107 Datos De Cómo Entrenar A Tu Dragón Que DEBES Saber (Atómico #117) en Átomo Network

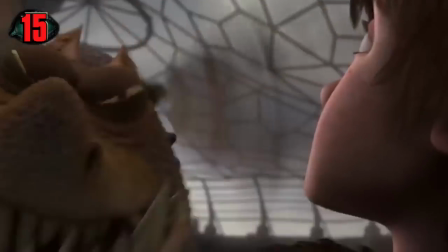Para agregar más de un conflicto a la historia, los directores decidieron comenzar la historia con los vikingos y los dragones como enemigos mortales que luchaban una guerra rival.
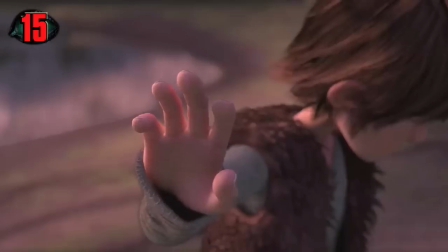Para la historia de Hippo, se decidió que él, el vikingo más pequeño e insignificante, sería el que terminaría la guerra y establecería la relación encontrada en los libros.
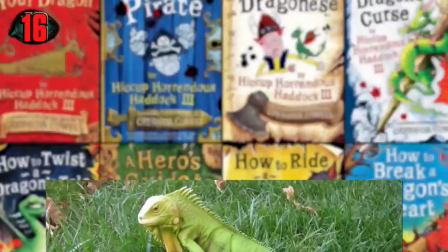Número 16. Chimuelo no se parece nada a como es en los libros. En las novelas, Chimuelo es pequeño como una iguana que Hippo aplastaría si alguna vez intenta subirse.
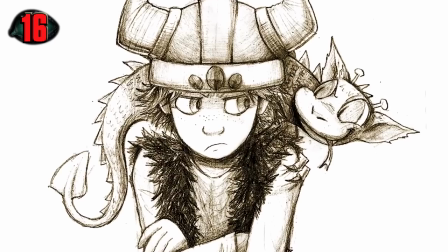De hecho, Hippo no monta a Chimuelo en las novelas hasta el 6º libro de la serie. Número 17.
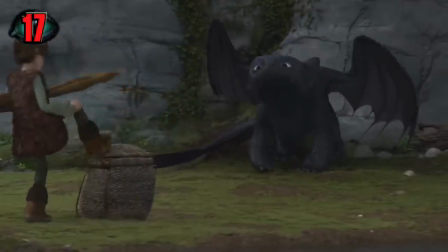Los creadores aumentaron el tamaño de Chimuelo y lo convirtieron en una furia nocturna porque
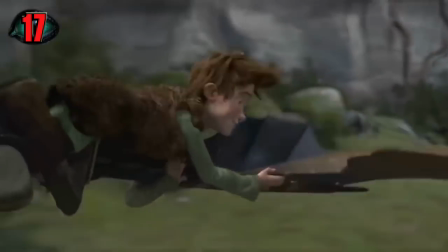querían darle a Hippo más reto para lograr el vínculo antes imposible entre dragones y vikingos.
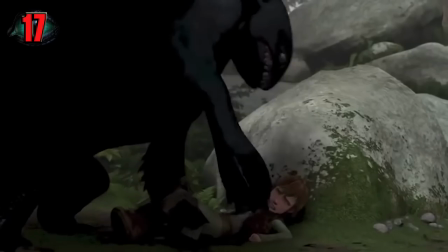¿Y qué es más desafiante que una gran criatura que respira fuego con la capacidad de terminar tu vida en un latido?
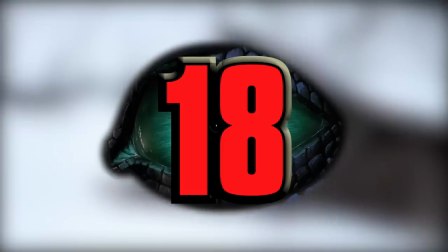Número 18.
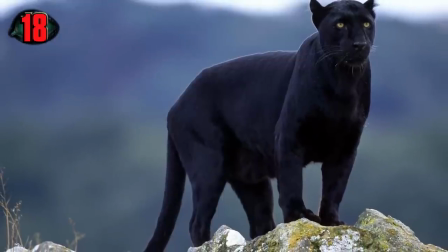Chimuelo fue diseñado originalmente para parecerse a un lobo, pero después de ver un leopardo negro en el salvapantallas de un animador de DreamWorks, se decidió que Chimuelo tendría una apariencia más felina.
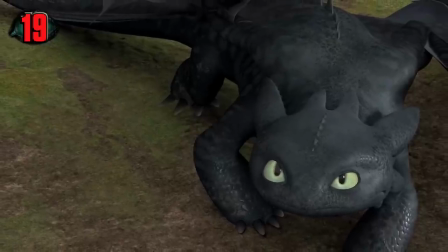Número 19. El diseño final y la personalidad de Chimuelo se basó en el de los gatos, perros, caballos e incluso salamandras.
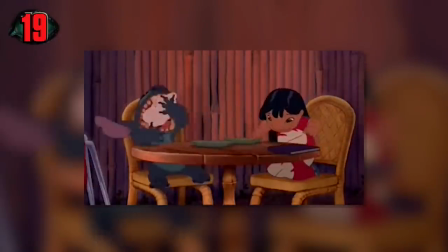Y si el rostro de Chimuelo no parecía similar a cualquier fanático de Disney por ahí, estaba parcialmente inspirado en el rostro de Stitch.
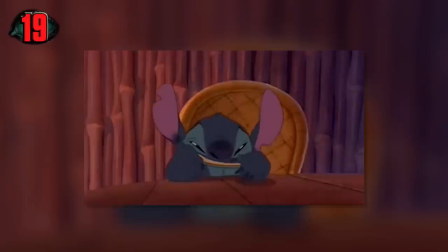Los directores trabajaron en esa película también, así que tiene sentido que haya similitudes. Número 20.
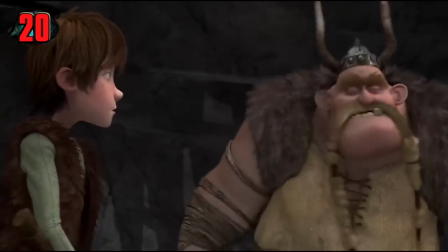Los cineastas se esforzaron por hacer de Ipo literalmente más pequeño que el mundo en el que vive, representando objetos y entornos más grandes que en la vida
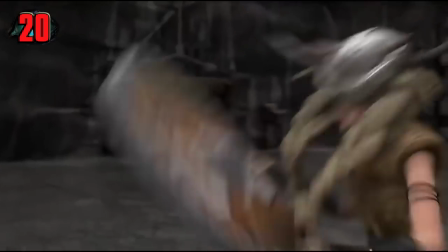real. Hicieron esto para enfatizar que no se trataba de una típica película de animación en la que los personajes salían ilesos, sino una de verdadero peligro que podía exigir un gran sacrificio.
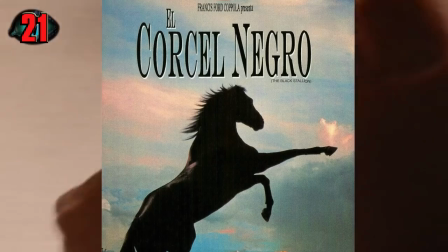Número 21. Los cineastas se basaron en la película de 1979, El corcel negro, al desarrollar el personaje y la historia de Chimuelo.
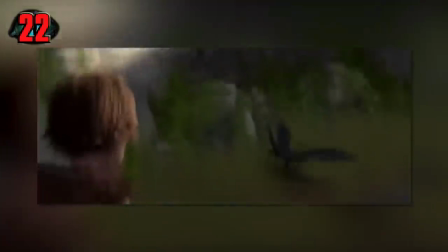¿Lo has visto? ¿Ves alguna similitud? Número 22. La primera secuencia en la que Sanders y Deblois trabajaron al heredar el proyecto fue la escena en la que se refirieron como la amistad prohibida,
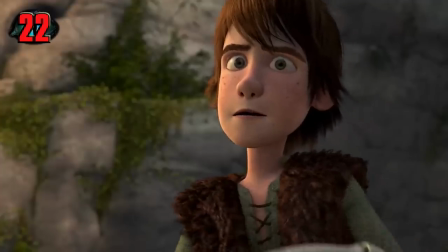que terminó convirtiéndose en la escena en la que Ipo y Chimuelo cruzan el umbral de la confianza y crearon una amistad cuando Ipo proporciona comida y una prótesis
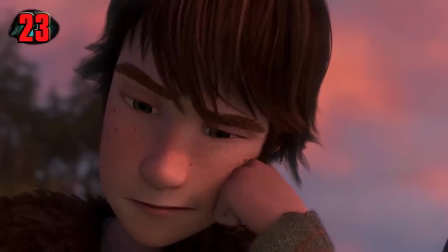para el indefenso Chimuelo. Número 23. Uno de los problemas que los directores encontraron al escribir la historia fue establecer la conexión entre Chimuelo e Ipo visualmente.
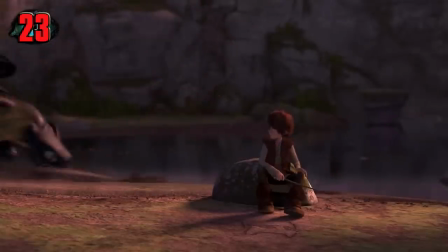Fue Chris Sander quien se le ocurrió la idea de que Chimuelo imitara los movimientos y gestos de Ipo, es decir, su sonrisa.
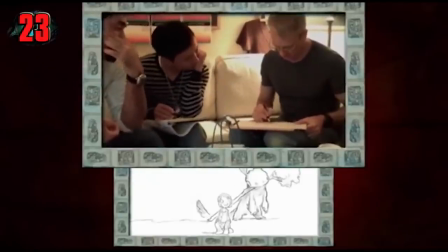Sanders ilustró la escena antes de escribirla, ya que los directores sabían desde el principio que carecería de diálogo y estaría impulsada por la música.
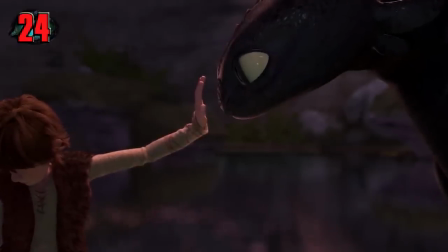Número 24. La indecisión de Chimuelo durante la escena en la que Ipo coloca su mano encima de su cabeza era en realidad un fallo en el software de animación,
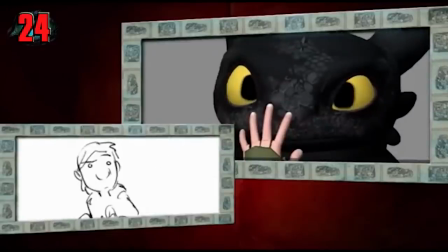pero los animadores pensaron que esto funcionaba tan bien que lo dejaron. Pequeños alegres accidentes.
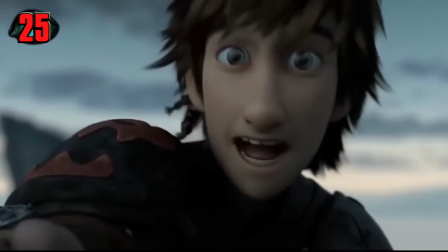Número 25. Según los cineastas, la relación entre Chimuelo e Ipo es mucho más que la de un ser humano y su perro.
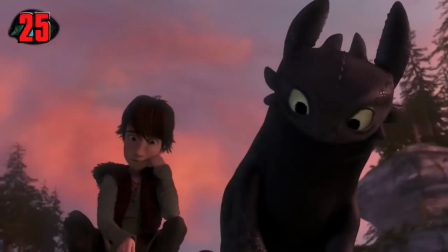Ellos se ven como iguales y mejores amigos, al igual que dos seres humanos se consideran entre sí.
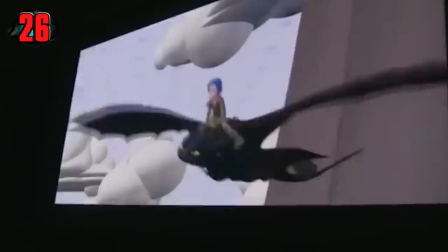Número 26. Los animadores utilizarían sus propias mascotas e investigaron sus movimientos para implementar el rendimiento de Chimuelo.
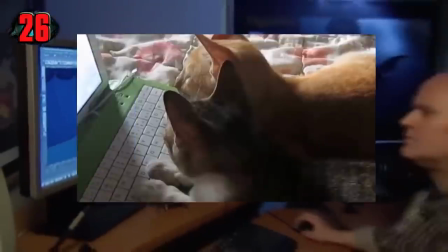Incluso pasaron mucho tiempo en YouTube viendo videos de perros y gatos, marcando una de las pocas veces en la historia que esta actividad sirvió para un propósito productivo.
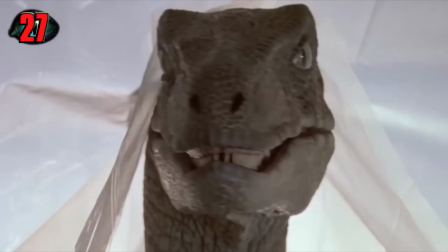Número 27. Al igual que los dinosaurios en las películas de Jurassic Park, los sonidos de Chimuelo son una mezcla de diferentes animales,
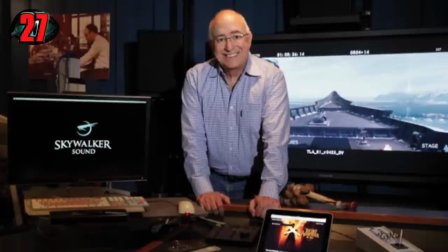incluyendo caballos, ballenas, elefantes e incluso la voz del diseñador de sonido de la película, Randy Tom.
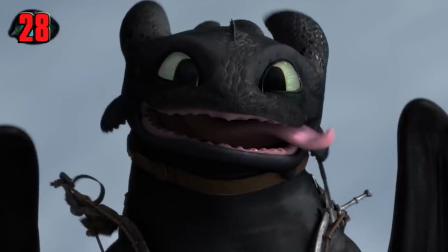Número 28. Para tener una mejor idea de los ruidos que Chimuelo haría en situaciones específicas,
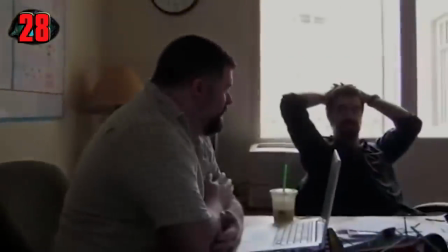Randy Tom hacía que Dean DeBlois escribiera líneas de diálogo que Chimuelo diría si pudiera hablar, lo cual es muy curioso,
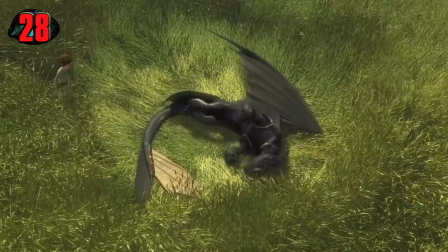ya que en los libros Chimuelo habla dragones, un idioma que solo los dragones y pocos humanos conoce, entre ellos se encuentra Ipo.
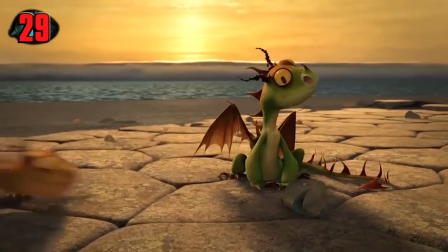Número 29. El sonido que hacen los terror terrible proviene de una sensación viral de YouTube conocida como Paco el Chihuahua,
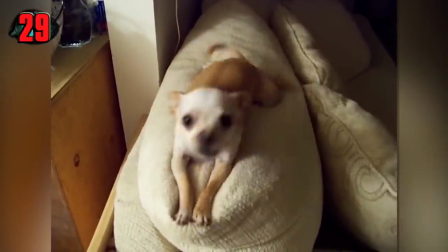un perro que hace un sonido único pero inquietante que resonó con el diseñador de sonido en Skywalker Sound,
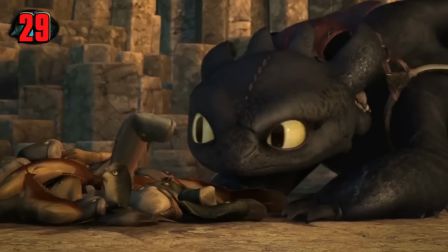tanto que se pusieron en contacto con el dueño de Paco y tuvieron el registro de audio de perro para la película.
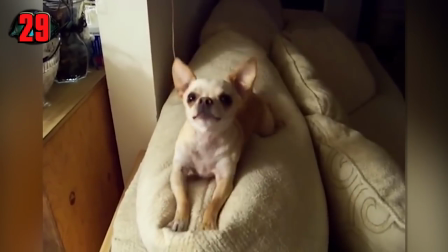A Paco se le pagaron $100 por sus servicios. Eso es un montón de croquetas.
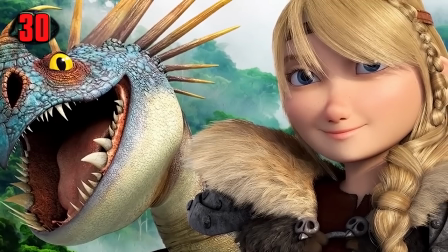Número 30. Astrid no existía en los libros Cómo entrenar a tu dragón.
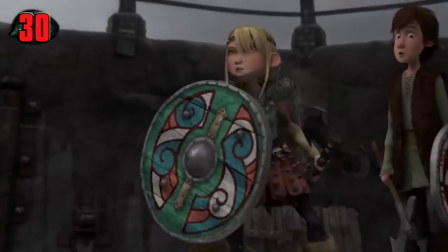El equipo de la película sentía que su historia necesitaba un carácter femenino fuerte, así que Astrid fue creada.
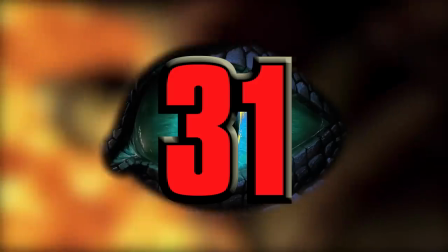Número 31.
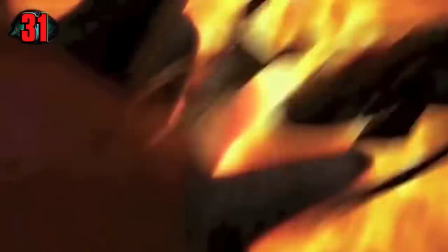Los directores jugaron con la idea de matar a un personaje en la batalla final de la primera película, pero pensaron que sería demasiado extremo, por lo que decidieron que Ipo perdería su pierna en su lugar.
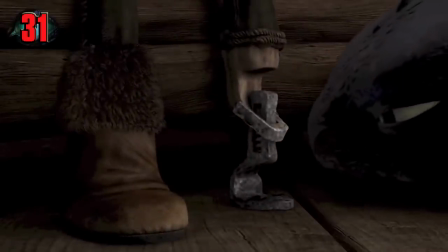Lo hicieron no solo para representar los sacrificios de un héroe, sino para reflejar la lesión de Chimuelo al inicio de la película con el fin de dar a los personajes una conexión más fuerte.
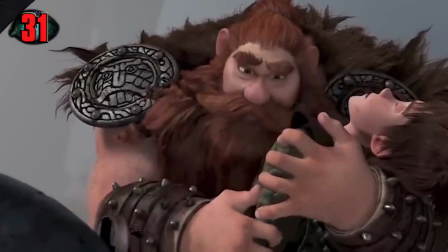Los productores estaban preocupados porque esto no le fuera a agradar a los padres, pero estaban sorprendentemente bien con ello durante las pruebas.
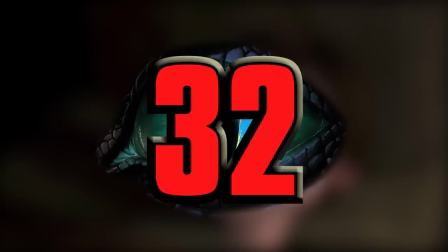Número 32.